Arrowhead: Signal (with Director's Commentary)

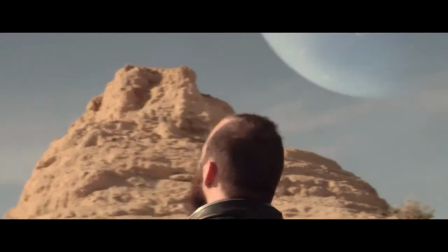235s
A lot of this is very inspired by Robinson Crusoe and Castaway and classic stories like that, and we really wanted to show
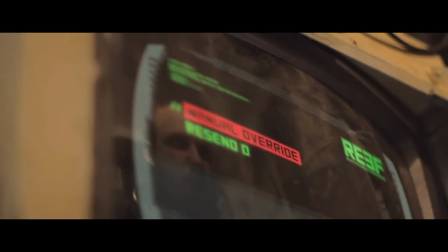243s
him seeing some kind of ship, as if he's on an island,
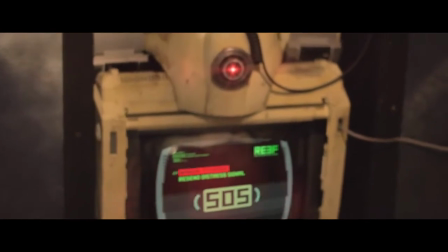248s
sort of looking out at sea and seeing a boat on the horizon. This sort of mirrors that kind of thing.
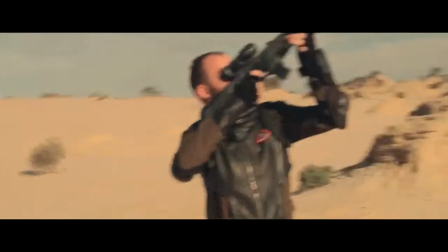254s
It's not revealed whether or not he really does see a ship, but we wanted to show that maybe he did, maybe he didn't, maybe he's going a bit crazy.
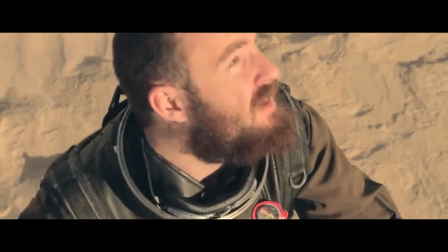263s
I love all these little motion graphics on the wrist displays and the screens that we were able to track in.
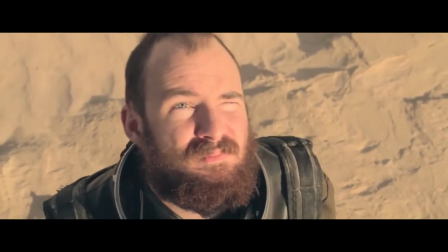269s
Sam did a great job of tracking those into the movement of the shots.
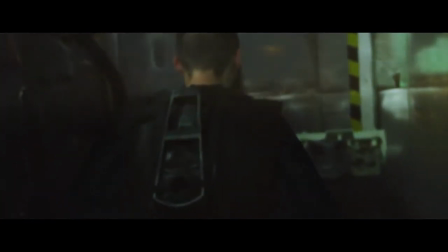275s
This was actually filmed during our test footage. You notice the scene's a little different to the set's a little different to how it is in the rest of the scenes.
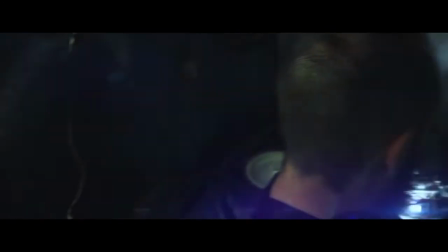285s
Kai's also not wearing his the silver ring around his neck because he hadn't fully
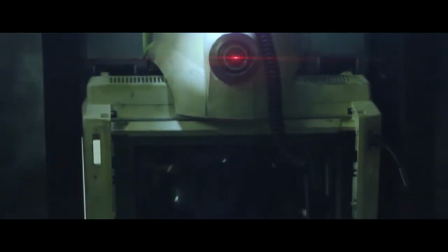292s
completed the costume yet. This is just another moment reminding us that Reef is there watching Kai
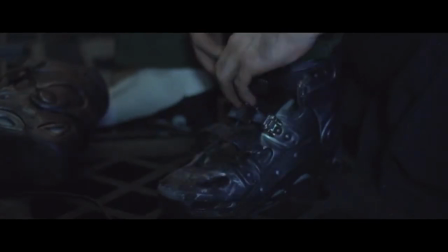299s
Using the red light on Reef's eye as well sort of keeps it a little ambiguous as to what Reef's intentions are.
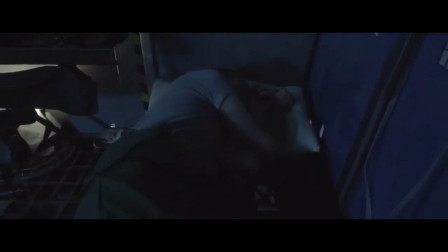307s
But I think it's a little refreshing in the end to show that he's not actually bad at all, he's just a nice little computer.
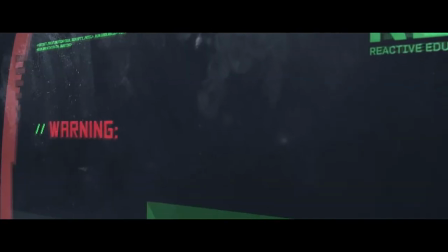316s
This scene's also something that we struggled with just to get the right amount of monster sounds and to get the
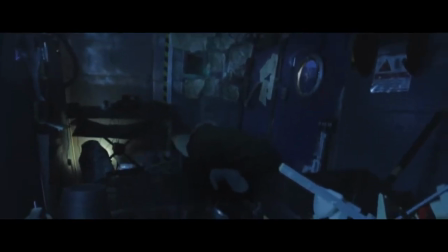325s
window smashing sounds. It was a little tough.
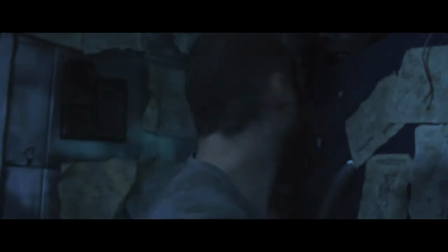328s
We had to go through about 4 or 5 drafts to get it to work and to get it to feel like there was actually a creature outside.
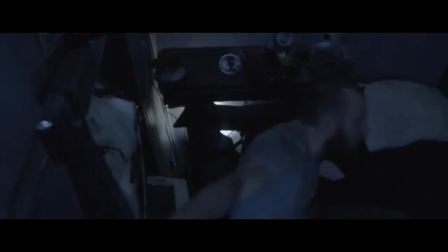336s
But it was a lot of fun. We actually only filmed all the interior stuff in about a day.
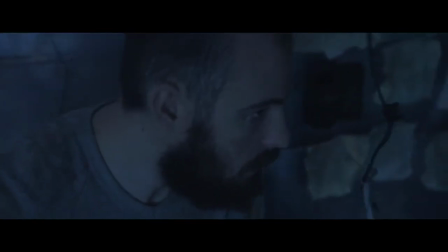342s
We started at about 5 or 6 p.m. and just went overnight and finished at about dawn.
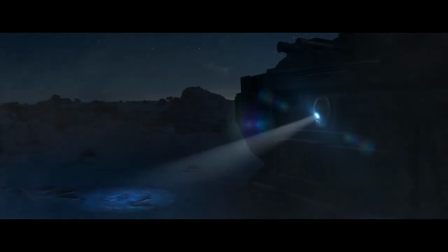352s
This shot here is completely fake, completely done in Photoshop and After Effects. Probably looks that way too, but
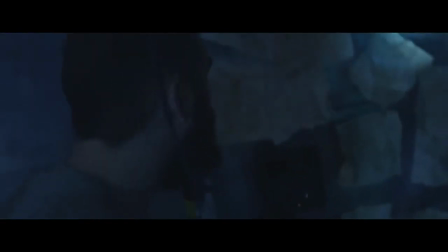358s
we just thought it would open up the world a little more to see what's happening outside slightly, and maybe make the audience jump a little too.
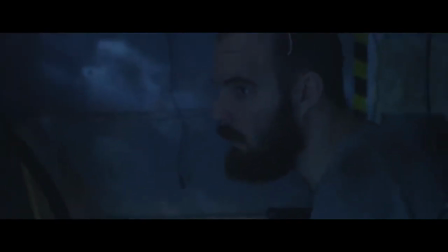366s
The 3-pronged little light beam on the end of his gun was completely digital as well, just tracked into the shot.
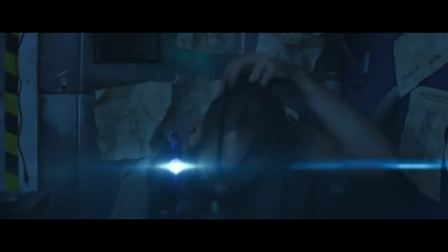376s
And a lot of people think that lens flare there was fake too, but it's actually mostly real.
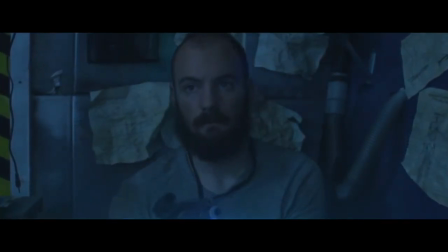381s
We enhanced it slightly, but the lens flare was really there.
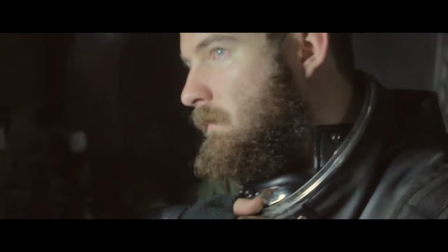386s
On our Facebook page, you can see the logo on Kai's uniform there in close-up.
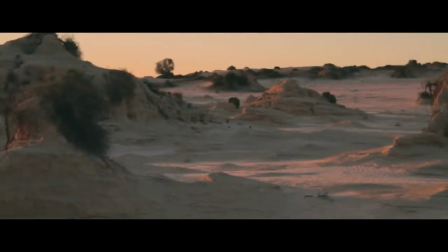391s
There actually is quite a design to it that hints at where he's from and what sort of group of people he was with before he crash-landed on this planet.
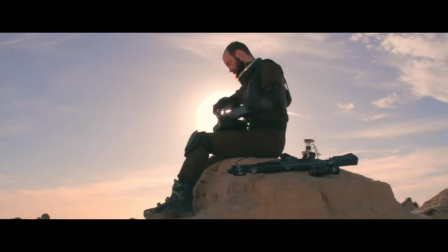401s
That's just one of my favorite shots there, followed closely by the next one where he looks up.
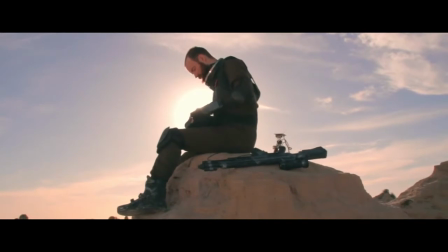407s
I think it's just a gorgeous piece of lighting, all natural lighting as well.
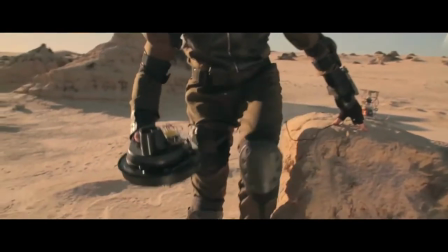414s
And that's the first shot that we put planets into, which we thought really looked amazing when we first saw it.
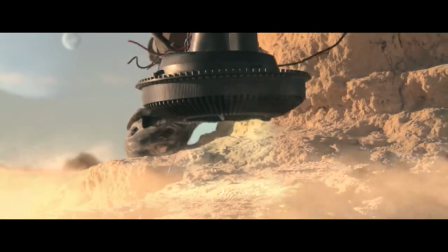422s
Sam did this. We did the old trick of just raising that little levitation device with a piece of
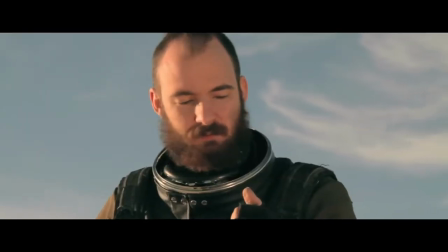429s
cord and then digitally deleting it frame by frame and painting in all those wind and lighting effects too.
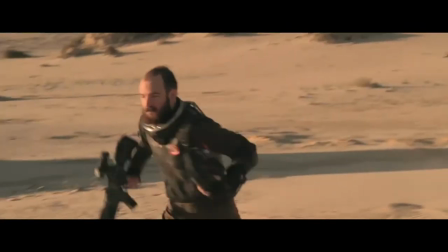438s
Now, going back to the music, I think again Ryan just did an amazing job of the music
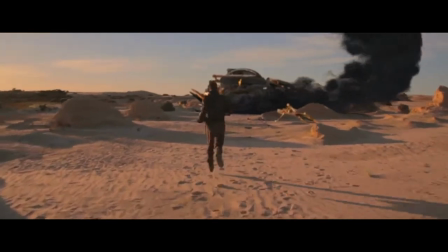443s
here, and combined with this great CG work from Thomas Price as well.
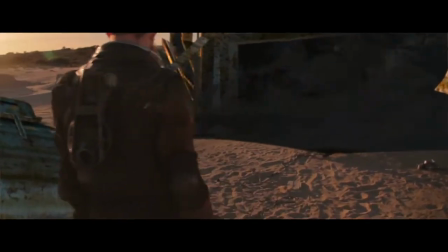448s
It just really culminates in this moment where he comes back and he's getting crazier and crazier and he finds his ship destroyed,
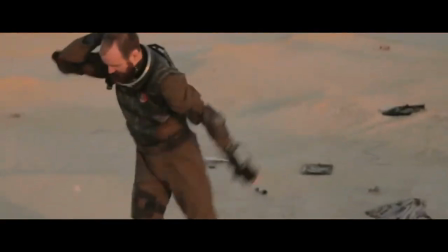454s
and the only way he knows how to react is to just destroy things. Just basically have a breakdown.
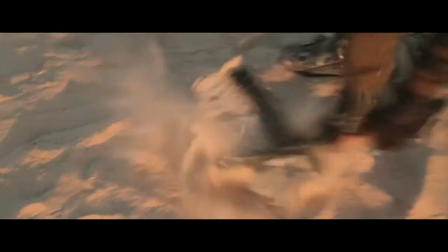461s
And this music here is a lot different to how I would have probably suggested doing it,
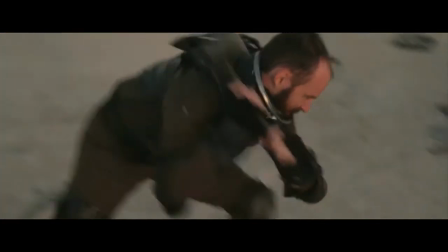466s
but Ryan just experimented and came up with this almost positive sounding rock piece.
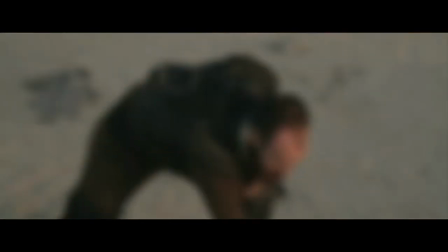472s
It reminds me of Arcade Fire a lot, and sort of reminds me of the Where the Wild Things Are soundtrack.
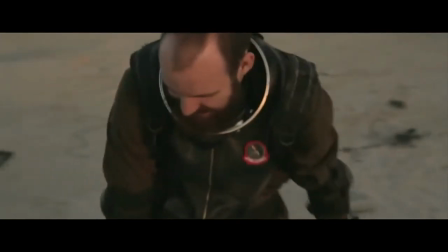478s
It's just sort of happy indie rock, which really works because it's something that you wouldn't really expect to see in a sci-fi film.
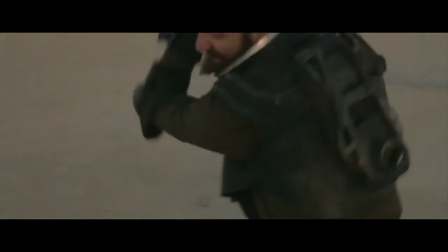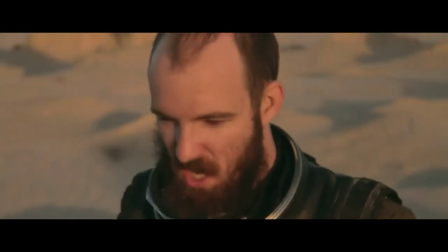491s
There's little sparks there too that we added just to show that there's a bit more destruction around.
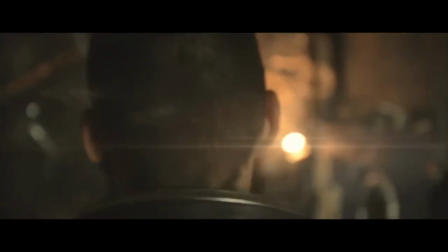497s
And then we transition again into this interior pretty seamlessly, I think.
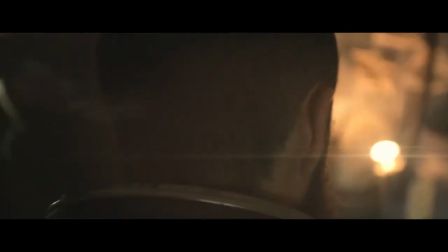503s
There's a lot of detail in this scene to make it more destroyed looking as well.
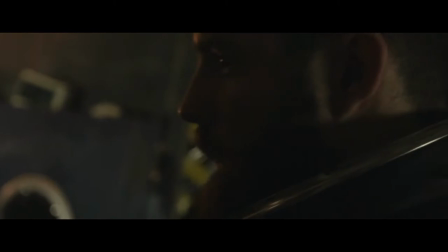508s
You notice little sparks in the background, and then here we see some smoke pouring out of the pipe, which is completely digital, fake smoke.
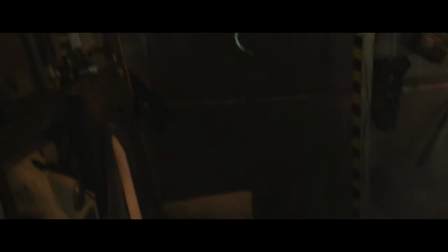516s
A couple more sparks there.
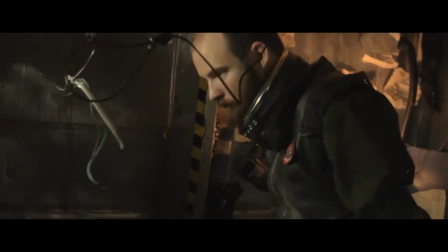519s
And just doing little touches like making the sparks out of focus if the camera's out of focus just makes it really gel together.
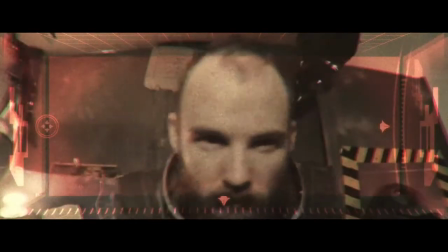528s
A little more eye animation for Reef, which again I thought it made him look a bit like a sad puppy dog there.
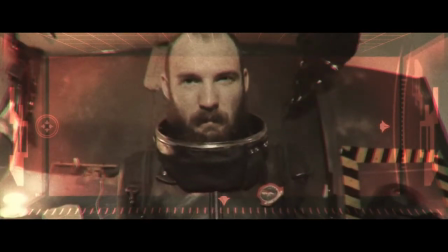535s
And this set here is just all inside our apartment.
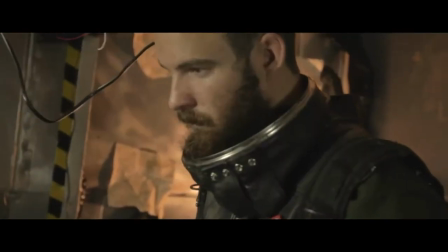537s
You can see on the top right of that, of Reef's point of view there's a chunk of wall missing that we forgot to design, and I actually forgot to paint it out as well in the mad scramble to get this short film finished.
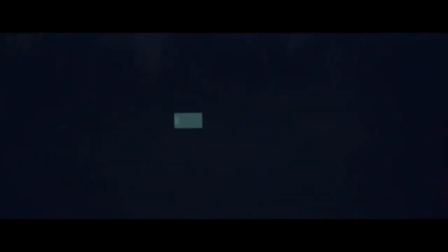549s
But yeah, we made this set just out of cardboard that we found and really cheap paint.
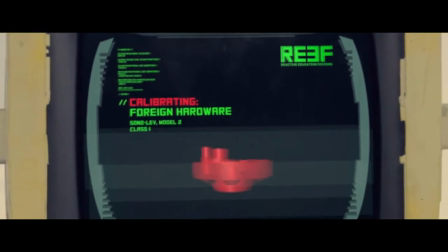554s
If you can do it in your own house, it's a lot easier to get things done. This was the most difficult scene to film and cut together simply because the weather was horrible.
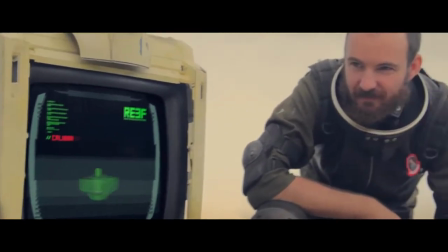563s
We couldn't shoot this in a desert location for logistical reasons because we ran out of time,
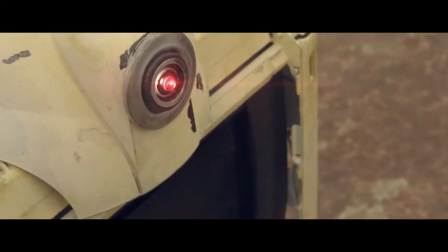569s
and let's just say we had a bit of car trouble. So we had to go out a couple of weeks later into a really grassy,
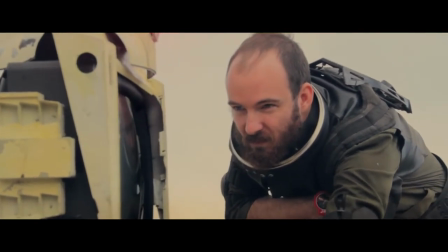576s
tree-filled field, and we found this one rock, which is actually where I shot my first ever short film, on this rock.
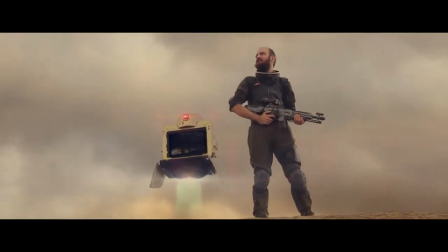586s
And we just framed it the best way we could, but it was rainy and didn't exactly have the
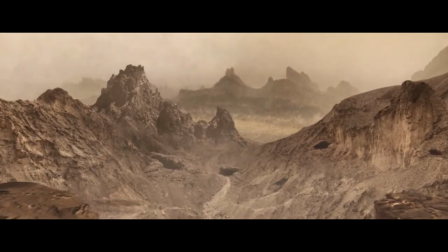591s
glorious sunrise that I'd written in the script, but I think the rainy sort of moody feel works too.
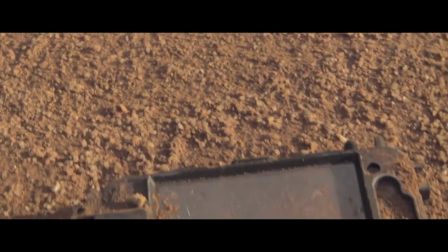598s
And here is a last glimmer of hope,
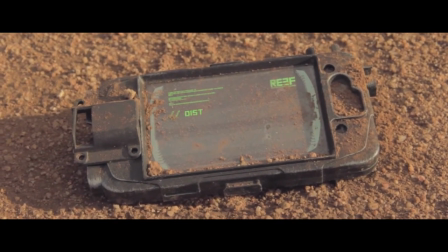602s
shown on what is clearly an iPhone, but on what hopefully um, doesn't look too much like an iPhone. If you're involved with the story, I think all those little details don't matter as much, because if the story is good, you won't be worried about it, but I guess you can be the judge of that.
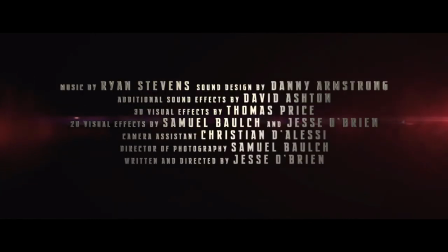618s
Thanks so much for listening, and hope you enjoy all the other behind-the-scenes features that you can find on our Vimeo page, and I hope it's been a bit inspiring as well. Thanks, guys.